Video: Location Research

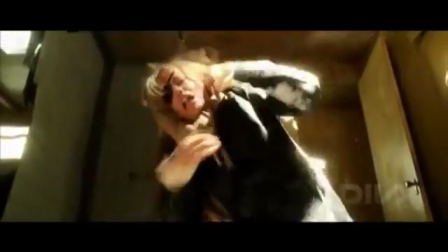This has inspired my own film, as I really want to add all those little details in and have all those little props within my confined
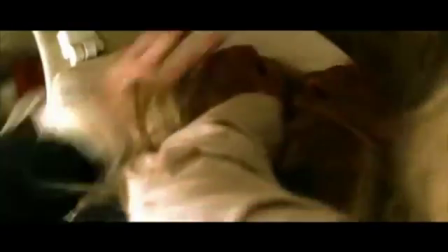bedroom space for my character.
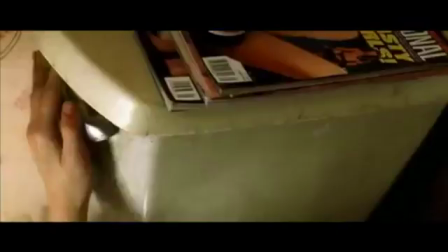So using inspiration from Kill Bill has really helped me decide what to use in my room and how to reflect my character.
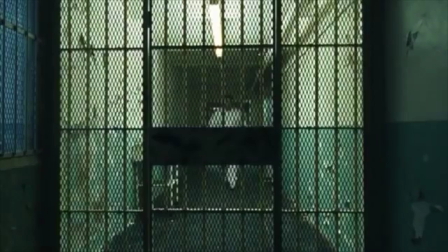Next, I'll be talking about Bronson. So when Charles Bronson gets sent to the psychiatric hospital, he is held in a dingy,
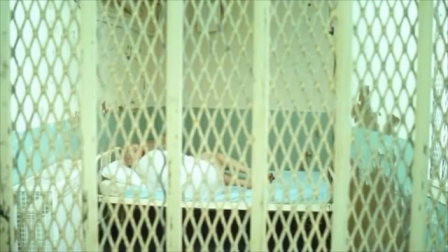small cell, which resembles a cage, making it seem like the patients are treated like animals. The room has peeling walls and the space is unclean, which again reveals to the audience that the patients are mistreated and kept in poor conditions.
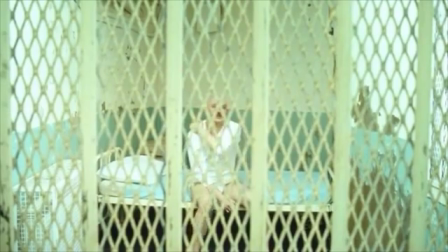In other scenes in Bronson, there are shots of Charles Bronson in cage-like cells,
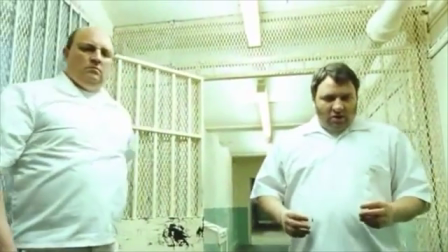where there is lack of light and what looks like nothing than an empty space within the prison cells.
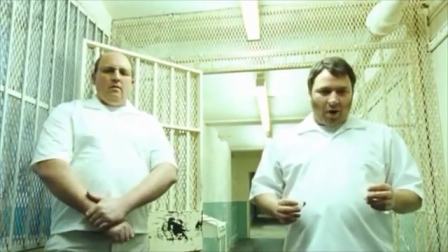This shows the audience at the extent the police have to go in order to keep Charles Bronson under control.
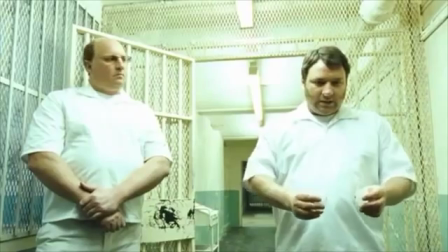This has inspired my own film, as for my bedroom for my main protagonist,
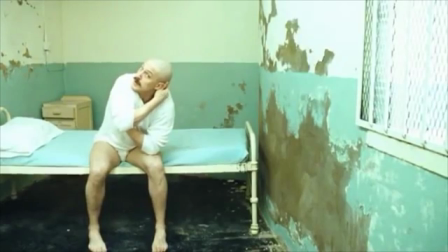I really want the room to seem old and run down, which I really think the film Bronson displays.
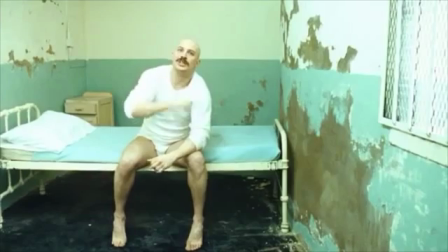Lastly, I'll be talking about the film The Shining.
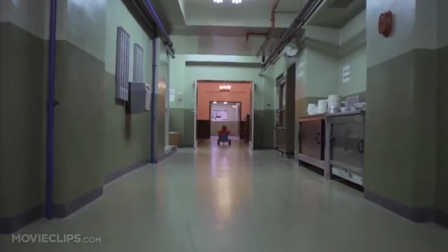The hotel in which the family is staying in has extremely long corridors, which reveal how alone and vulnerable the family are in such a large hotel.
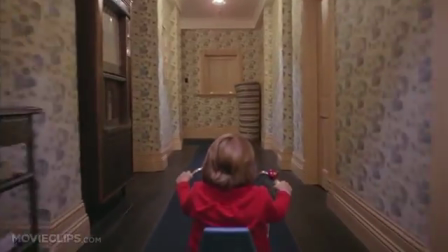The hotel also has really heavily patterned wallpapered walls in the scene where Danny first meets the twins.
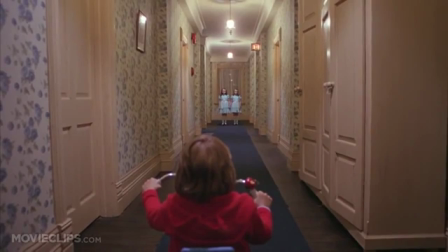This extremely distracting wallpaper contrasts against the serious situation, as the colours are bright and powerful.
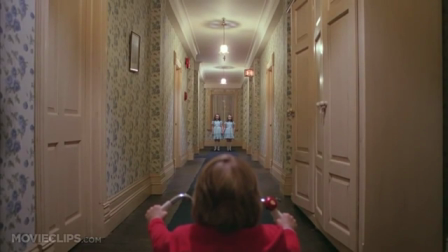I think having these colours juxtaposing against the horror make it seem tense for the audience,
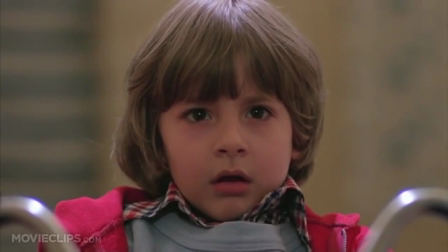as it is putting a disturbing situation with a juxtaposing room, making it seem strange for the audience to see.
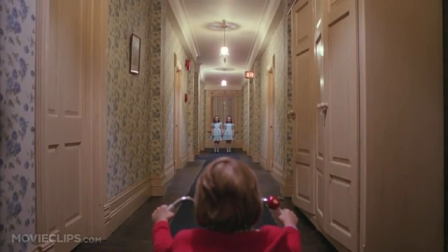The Shining's contrasting colours have really inspired me, as I would really like to use bright colours and
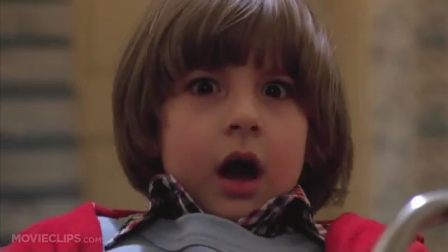heavily patterned wallpapers, as I feel like it would add a twist to my film and juxtapose against the man's depressed state.
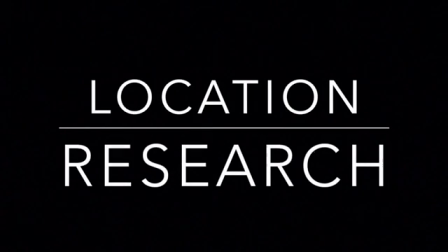So yes, this has been my location research. I very much hope you enjoyed, and I will see you for the next blog post.